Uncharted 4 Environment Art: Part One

Hey everybody, how you doing? My name is Jeremy Huxley, as it shows. I've been in the industry for about 13 years, six and a half at Naughty Dog.
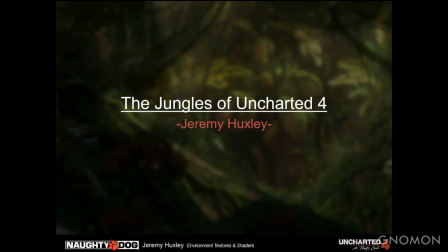0:18 It's quite a bit. I'm just going to be talking about how we sort of, a few of us on the art team started developing the look for Uncharted 4's jungles.
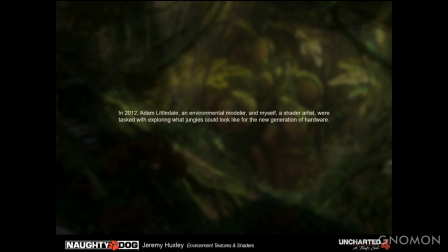0:32 In early 2012, Adam Littledale, he's a model I've worked with a lot, and myself, I'm a shader and texture artist, we were tasked with exploring what junglers could look like on the next generation of systems.
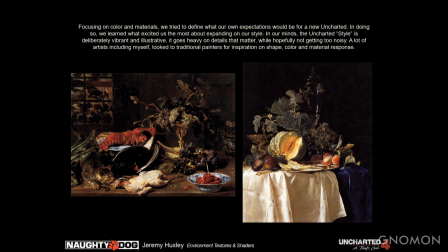0:46 So, we started focusing on color materials. We tried to define what our own expectations would be for a new Uncharted. in doing so we learned what excited us about our own style
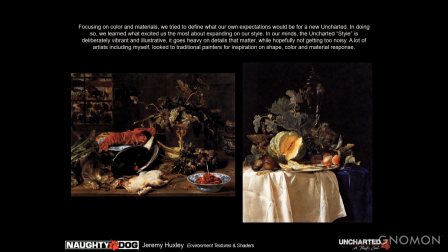1:01 in our minds the uncharted style is sort of deliberately vibrant and illustrative it goes heavy on details that matter while hopefully not getting too noisy a
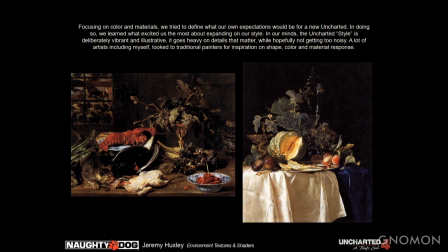1:15 lot of artists including myself look to a lot of traditional painters for inspiration on on shape, color, and material response. I think some of these are Caravaggio's.
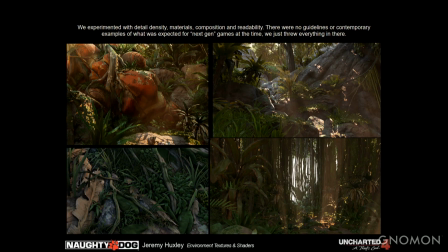1:29 We experimented with detailed density, materials, composition, and readability. There weren't really any guidelines. There was nothing to look to at the time. We were sort of making it up as we went. We sort of threw everything in there.
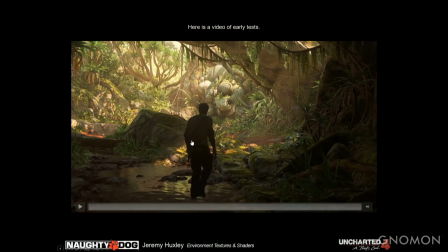1:43 Could be kind of a bit of a mess sometimes. Here's an example of one of the early tests for the PS4.
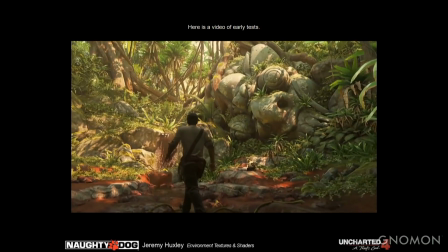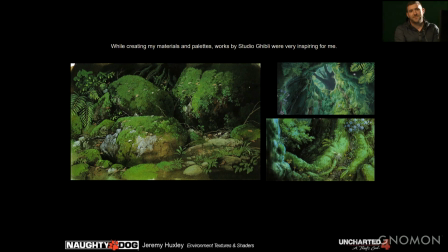2:04 okay um while creating my materials and palettes i was heavily influenced by studio ghibli and i think the artist name specifically for these pieces are is oga kazua i'm not sure if i'm mutilating that name but he's an amazing
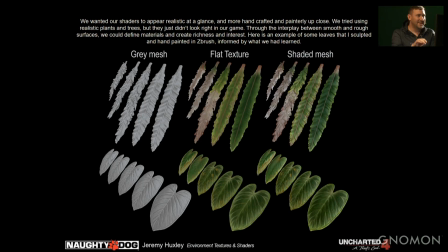2:20 artist it was a huge inspiration for me personally um we wanted our shaders to appear realistic at a glance and more handcrafted and painterly up close. We tried using realistic plants and trees, but they didn't really fit in our game.
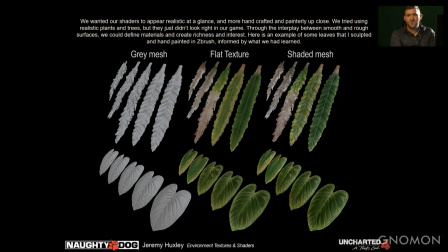2:38 Through the interplay between smooth and rough surfaces, we could define materials with sort of a more rich and interesting style. Here's some examples of some of my work. It's hand-painted in ZBrush and Photoshop.
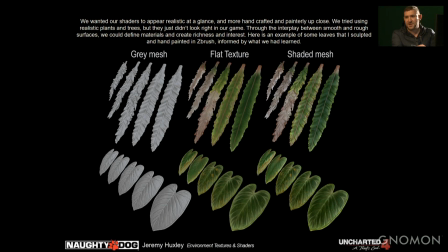2:54 So on the left's the gray mesh and ZBrush. just painting the color in ZBrush and then just sort of shade it in ZBrush.
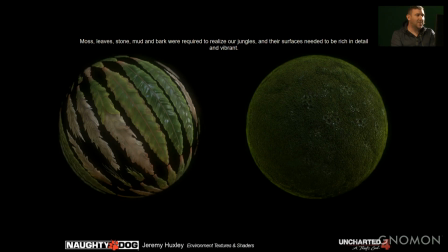3:03 So here's some examples of some of my shaders. It took moss, leaves, stone, mud, and bark to realize the jungles, and the surfaces needed to be rich in detail and vibrant.
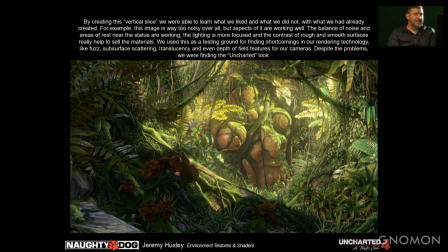3:17 So just a couple shaders I did for the game. So by creating this vertical slice, We were able to learn what we liked and what we didn't with what we had already created. For example, this image is way too noisy overall, but aspects of it are working.
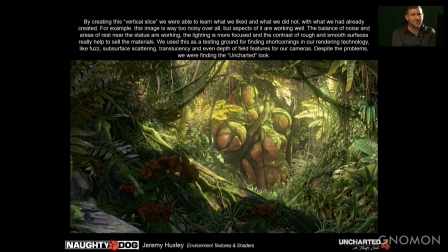3:36 The balance of noise and areas of rest near the statue are working. The light is more focused, and the contrast of rough and smooth surfaces really help to sell the materials. We use this as a testing ground for a lot of the technology, like fuzz, subsurface scattering, translucency, and even depth of field.
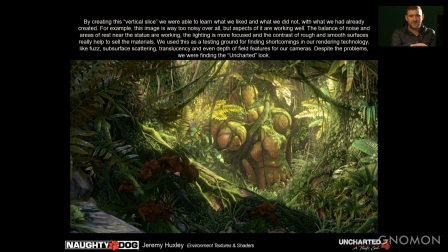3:56 Despite the problems, we were starting to find the Uncharted style.